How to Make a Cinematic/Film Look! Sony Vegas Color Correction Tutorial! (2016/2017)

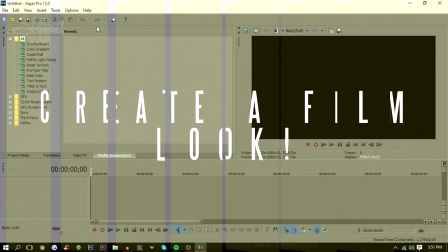Hello guys, Steven here back with another video, and today I'm going to teach you how you can create a film look in Sony Vegas Pro 13.
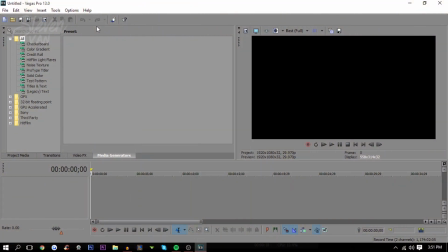So obviously Sony Vegas isn't, you know, the best editing software in terms of color correction. Obviously that's like Adobe Premiere Pro type of things, you know. But today I'm going to teach you how you can make a photo or a video clip, whatever you want, look very cinematic and create that cool film look and just make it look so cool,
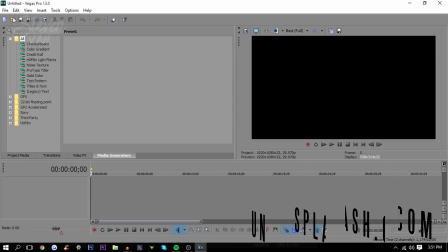you know what I mean? So I got this picture from Unsplash.
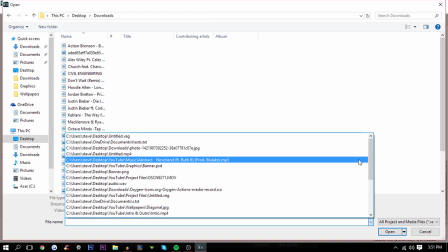You should really check it out, but here I have a picture from Unsplash, so I'll actually find it right here.
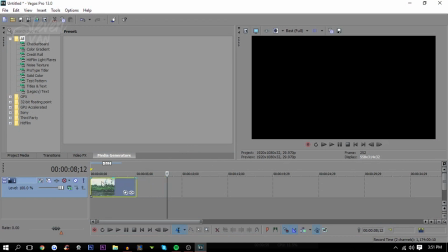Oh yeah, here's the one guys, I found it.
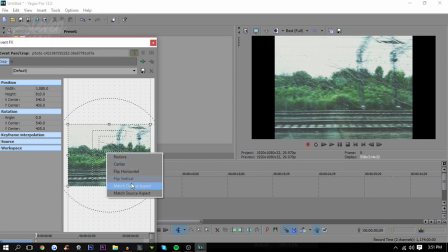So before I get started here, let me just make it fit onto the screen here and maybe zoom it out a bit.
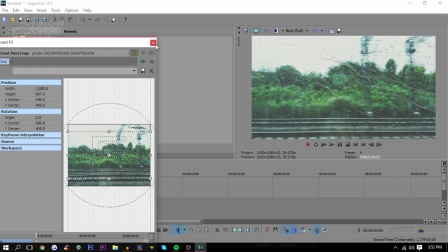I don't know, zoom it up. No, okay, let's just fit it on the screen here, and here it looks regular.
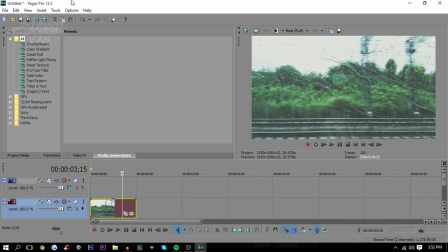Just pretend this was moving, okay guys? So just pretend it was moving. Just pretend this whole clip was a clip.
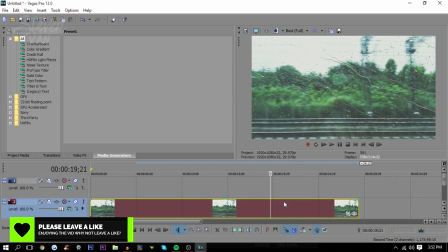Like, cause I don't have any clips where it's just outside and stuff like that, so sorry for that.
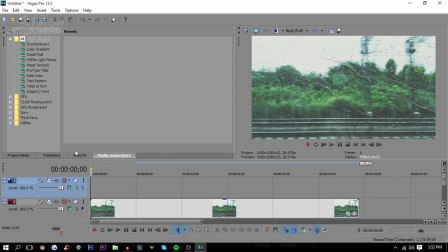But here, just pretend this is moving. I'll do a same effect on a video clip. It's just a photo clip. If you wanna add a photo clip here just for the gram or something, make it look cool and artsy, you can do that.
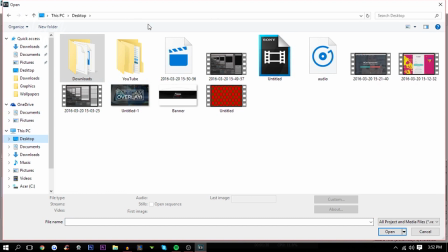But the first thing I do is add crop lines. So what I do here is add crop lines.
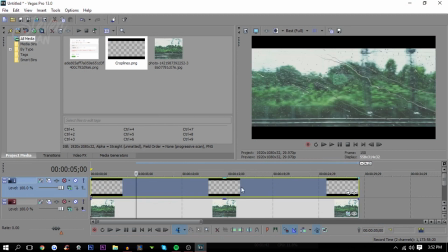So crop lines are just crop lines. You know, the things you see in the movies, at the top and bottom, it just makes it look cool. That's about it. It makes it look cinematic, and that's why people do it. And so here's the color correction part of things.
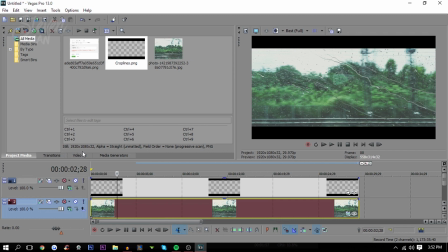So here's the subject, here's the video, or let's just say it's the video, and you would go on video effects, or you can press the same thing. It's the same exact thing. So the first thing you want to do is go on to saturation adjust.
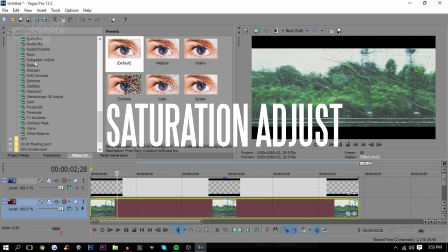So let me just find this right here. It's the same thing if you press there, just saying.
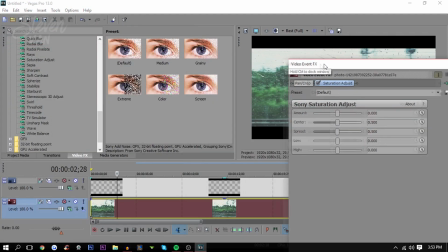So what you want to do is go into the lows, and that's the only thing you want to change. So you want to go to the lows here, and then you just go somewhere mid-level, like
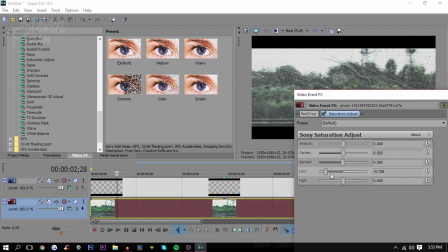middle of the middle and the end. So the middle right here being here, and the low, the ends being right here. So somewhere 25%, 15%, 30%, something around there. What this will do is it'll make the colors look dull.
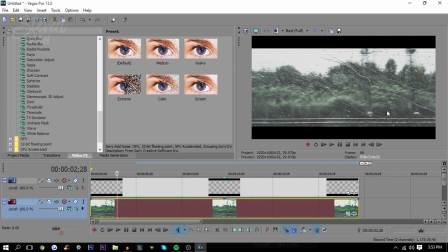And that's good. Isn't that good? I'm pretty sure that's good. And it makes it look film. Like, does this not look like a film? Does this not look like a film? Let me actually make it moving so it looks a little bit better. So here I just made it moving a bit. It's just moving, you know, forward.
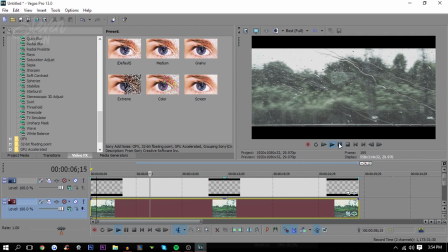So it just looks a little bit better, just saying. So does this look like a film? It kind of does, in my opinion.
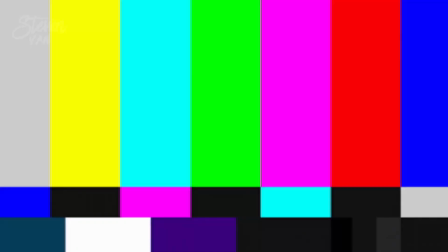So let's just say that. So the next thing you want to do is go into color curves.
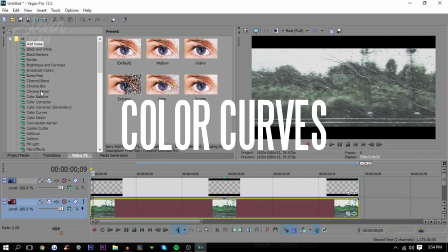Color curves will change the look of it. It'll make it darker, make it lighter, whatever you want.
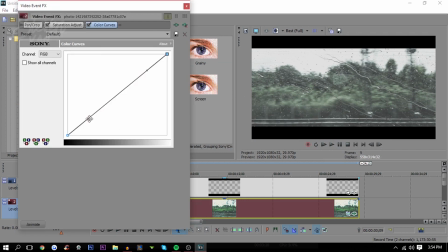So just drag it onto here, and what I do is I make this go up a bit and this go down a bit. So I believe this is the brightness and, you know, light, brightness and making bright light, you know what I mean? So move this down, move this up. I believe this is the contrast. Yeah, this is the contrast.
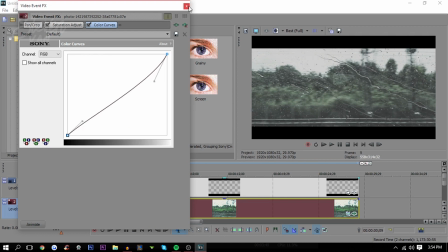So you just want to move it up a bit, and this will make it look a little bit better.
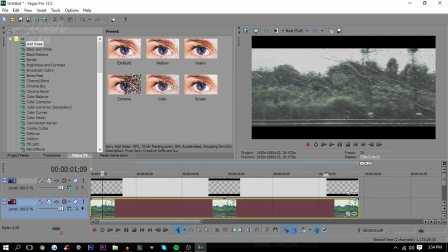So it'll be darker but not as contrast. And you can actually compare from how it looked like before to after by pressing this. So as you can see on the left side, it's a lot brighter and it looks saturated. You know, it's like basically comparing iPhone's camera to a Galaxy S7 camera.
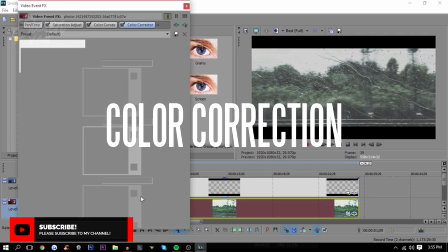Next thing you want to do is go into color corrector. This is the final step. And leave a like if you haven't yet, just saying.
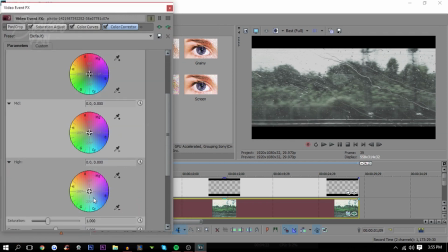So what you want to do here is move this, the highs to blue here. You can see the difference between blue, like somewhere in there. It kind of makes it even duller. You keep this the same and you move this to a little bit yellow, so it's on both sides of the spectrum in terms of color.
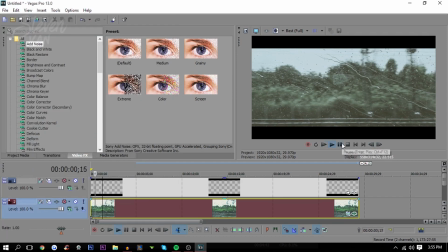And so now you can see it. Oh yeah, so hopefully you guys did enjoy this video.
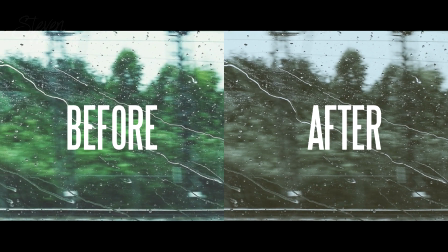I'll actually be leaving a clip on right now on the screen right now of how it looked before and after.